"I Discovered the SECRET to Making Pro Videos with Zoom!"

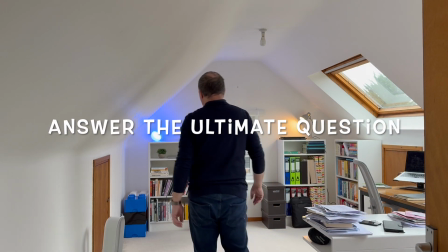[0:00]
We're all searching for the answer to the ultimate YouTube question: how to get more views.
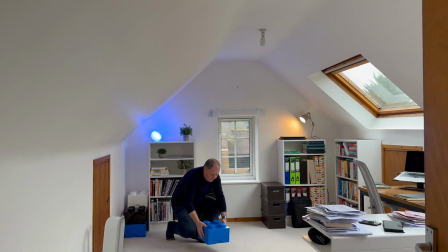[0:05]
Even the most authentic and pared back video needs some editing,
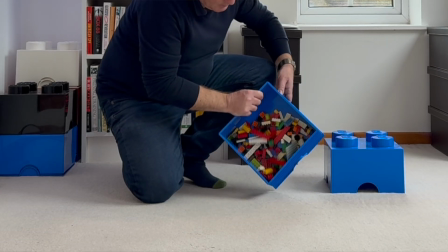[0:12]
particularly editing to deal with cuts. And really the only way to edit, if you want your talking head video to look authentic
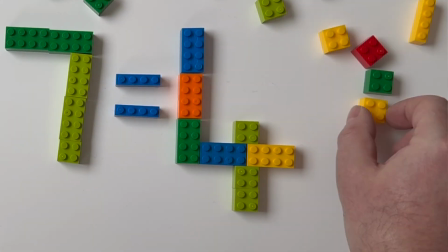[0:26]
and to flow, is by using the zoom effect. So why does zooming matter? Well, without it, the results can feel flat and static, and zooming emphasizes key points. It breaks up long takes and it smooths transitions. And by doing all that, it keeps your audience engaged and entranced.
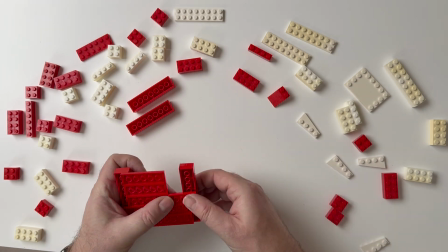[0:50]
It's the Lego block of editing, if you like. Simple, but foundational. So let's go through the two fundamentals for talking head videos. The first is making cuts seem natural and intentional. And the second is to bring life to an image that would otherwise seem boring to the viewers. So let's switch to the computer and we'll look at some cuts. You'll see on the screen the timeline.
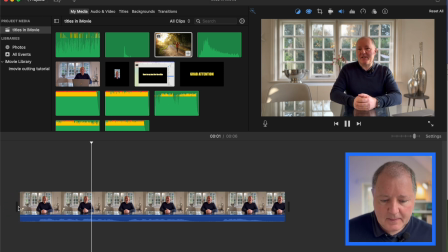[1:19]
It's quite slow.
Do you want titles that grab attention and make your video stand out? Let me show you how.
So it's an introduction to a video to talk about titles. I'm going to come to here and cut it because there's a long pause here.
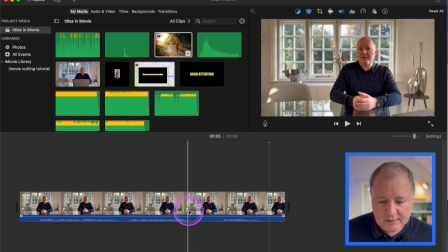[1:38]
So I'm going to get rid of that pause. Put the playhead here, cut it to here, get rid of that. So if we now look at it.
Let me show you how. Stand out. Let me show you how.
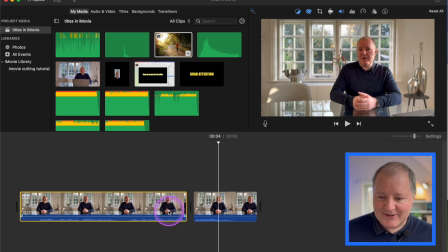[1:57]
I've cut it, and I've cut it in such a beautiful way you can hardly see any change, but there is a jump there. You see how my head moves. Right. So we've got a cut. It actually doesn't look too unnatural, but there is a jump.
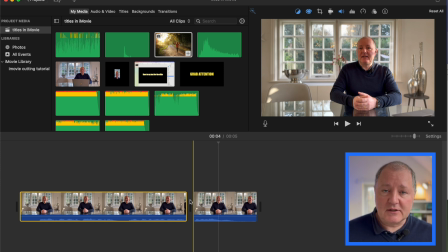[2:12]
And a way to make it look really natural is to include a zoom at that point, so it looks like you're zooming in for effect for that next part of the sentence or that next sentence.
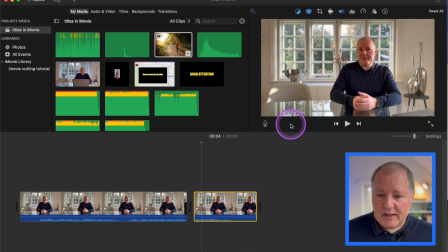[2:26]
So we just need to click on that clip and then we come up here to the crop tool,
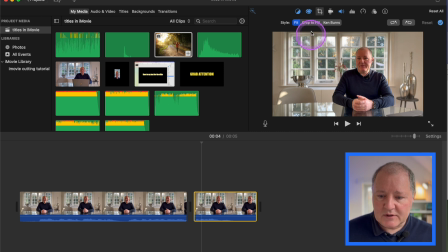[2:34]
click on that, and then you want to do crop to fill, and you just grab these corners.
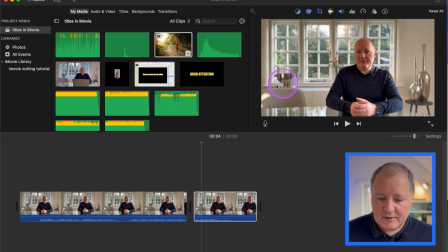[2:43]
So I'm going to click on that to set that crop, and then we're going to have a look. So we're going to go from here, let me show you how, and it crops in. And did you see it was quite a small crop? It only moves a tiny bit, and that's really key.
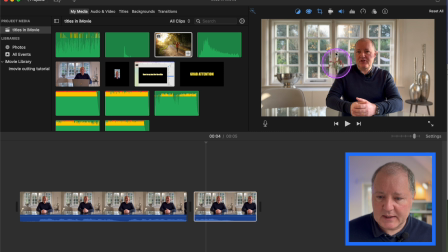[3:03]
So if I do that again, but I make the crop bigger, you'll see that it is quite an interruption.
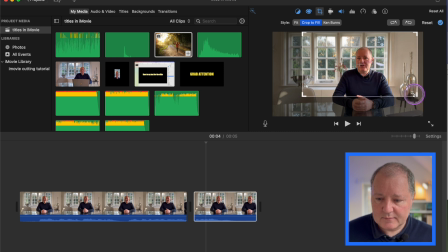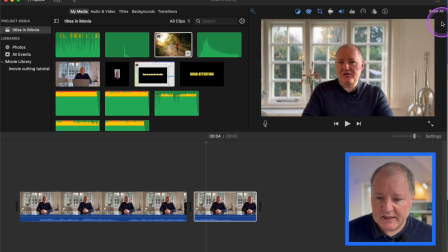[3:19]
So that's really zooming in at that point. Let me show you that.
Let me show you how.
Did you see how different that was?
Stand out. Let me show you how.
So what you don't want to do is do a very significant zoom in all at once. You want to zoom in a little bit,
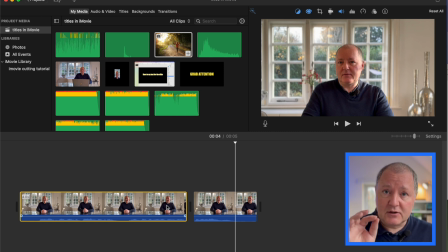[3:39]
just for emphasis and to hide the fact that you've cut at that point.
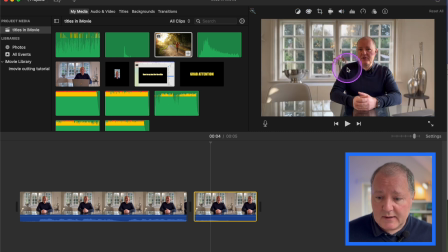[3:47]
So I'm going to go back to the original there, and then I'm going to just crop it a little bit.
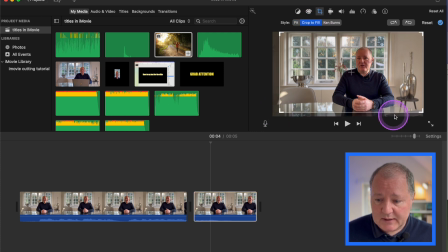[3:54]
Again, crop to fill. Just crop it a little bit. There we go. Try to make it even and try to keep myself in the same place in the frame.
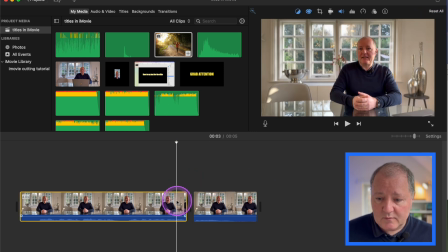[4:07]
So I'm going to go from one to the other.
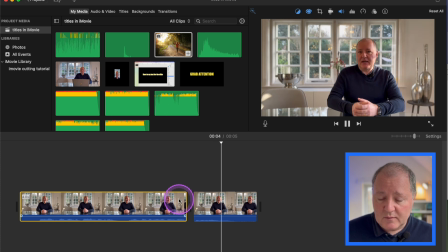[4:09]
It's just a small movement. And what you would want to do is layer those, so as you cut, as you have subsequent cuts, you'd have incremental zooming in as you go along, and that's the key effect you want to go for.
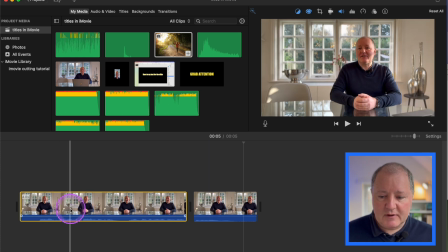[4:29]
Let's just have another go, and we'll do it here, and then we'll have several of these. So we'll get to the end of this sentence here, cut it, cut here, get rid of that one, and then we're going to go from there to here. We're going to crop here, just a little bit, crop to fill.
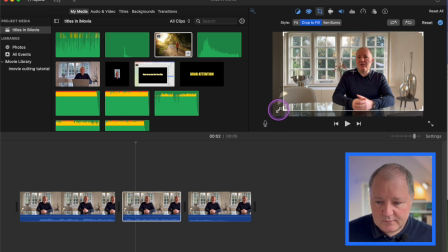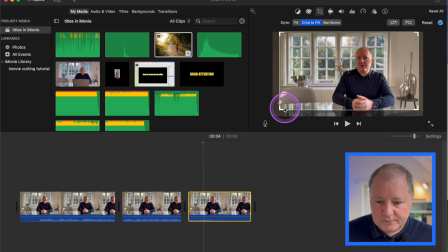[5:03]
And then we'll crop this a bit more, so it zooms in just a tiny bit more.
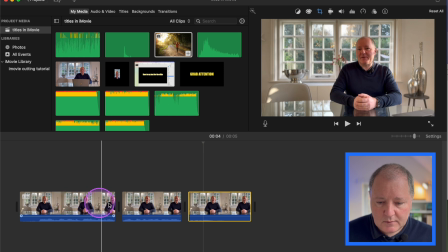[5:17] Make your video stand out. Make your video stand out. Make your video stand out. Let me show you how.
Okay, so did you see how we started zoomed out, zoomed in a little bit, and then zoomed in a little bit more? And by doing that, you can retain attention. So that's how you use the zoom effect across cuts to make sure that you're providing as authentic and as natural looking a video as possible. The second zoom effect that it would be really useful for you to use in these pared back videos is where you have a still image or a video perhaps that needs enhancing in some way. And that effect allows for a zoom across the time of that clip. It's called the Ken Burns effect, and it's really easy to use, and I'll show you how to use it now.
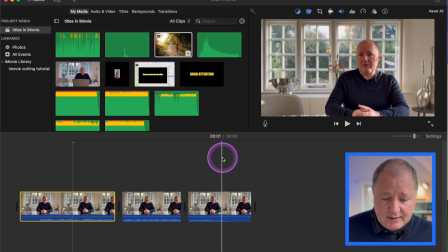[6:15]
So if we go back to the screen, let me add a still image and put it down here.
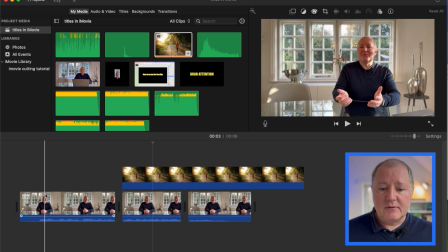[6:25]
I pulled down the still image and we can have a look at it and see what it looks like on the screen.
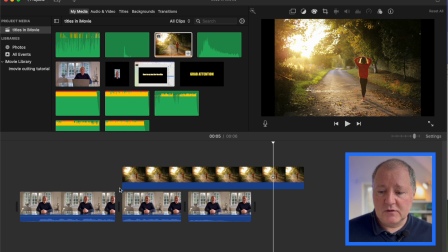[6:30] Make your video stand out. Let me show you how.
You can see how boring it is just to have a still image on the screen like that. So what we can do is we can allow for an ongoing zoom across that picture.
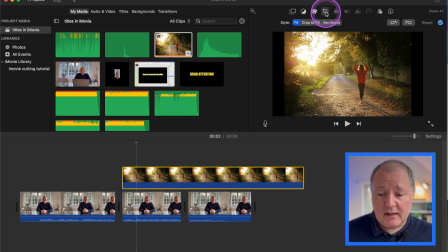[6:46]
If we click on it and go up to crop, this time we're going to go to something called the Ken Burns effect. And you can see on the screen we've got these start and end boxes. So they show you where the zoom starts from and where it will end over this timeline,
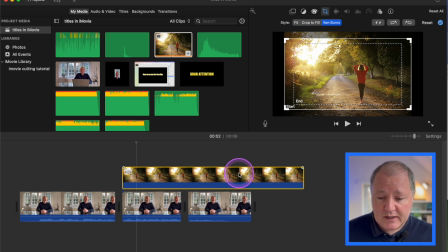[7:06]
over the course of the picture being on the screen. And you can have a very subtle zoom like we've got here. It'll just very gently zoom in. So let's try that. Start at the beginning.
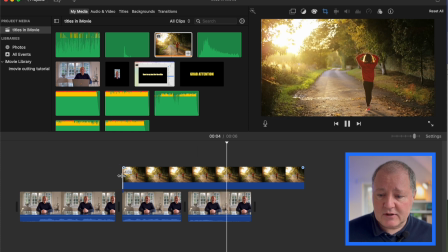[7:19] Make your video stand out.
And you can see how it just slowly zooms in, and that's a pretty good effect actually. That works really well. You can play around with it though.
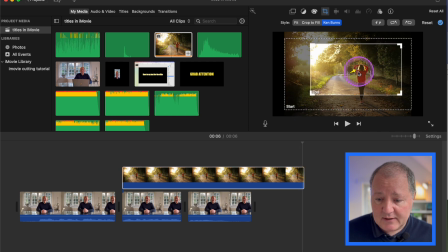[7:30]
You can have it start there and end wherever you like. You can have it end on in a particular place, a particular focal point. So let's try that.
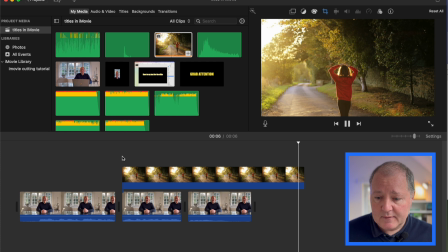[7:43] Start make your here. Video stand out. Let me show you.
Zooms in there, or you might want to zoom in across the road.
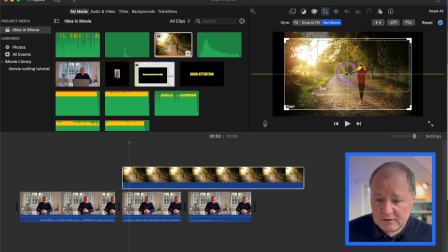[7:52]
So let's try that one. We zoom it, but focus it on the road instead. Focus it on zooming in on the road.
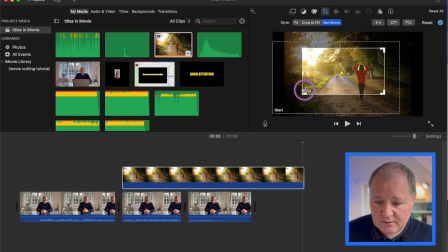[8:13]
Make it even bigger just to emphasize it.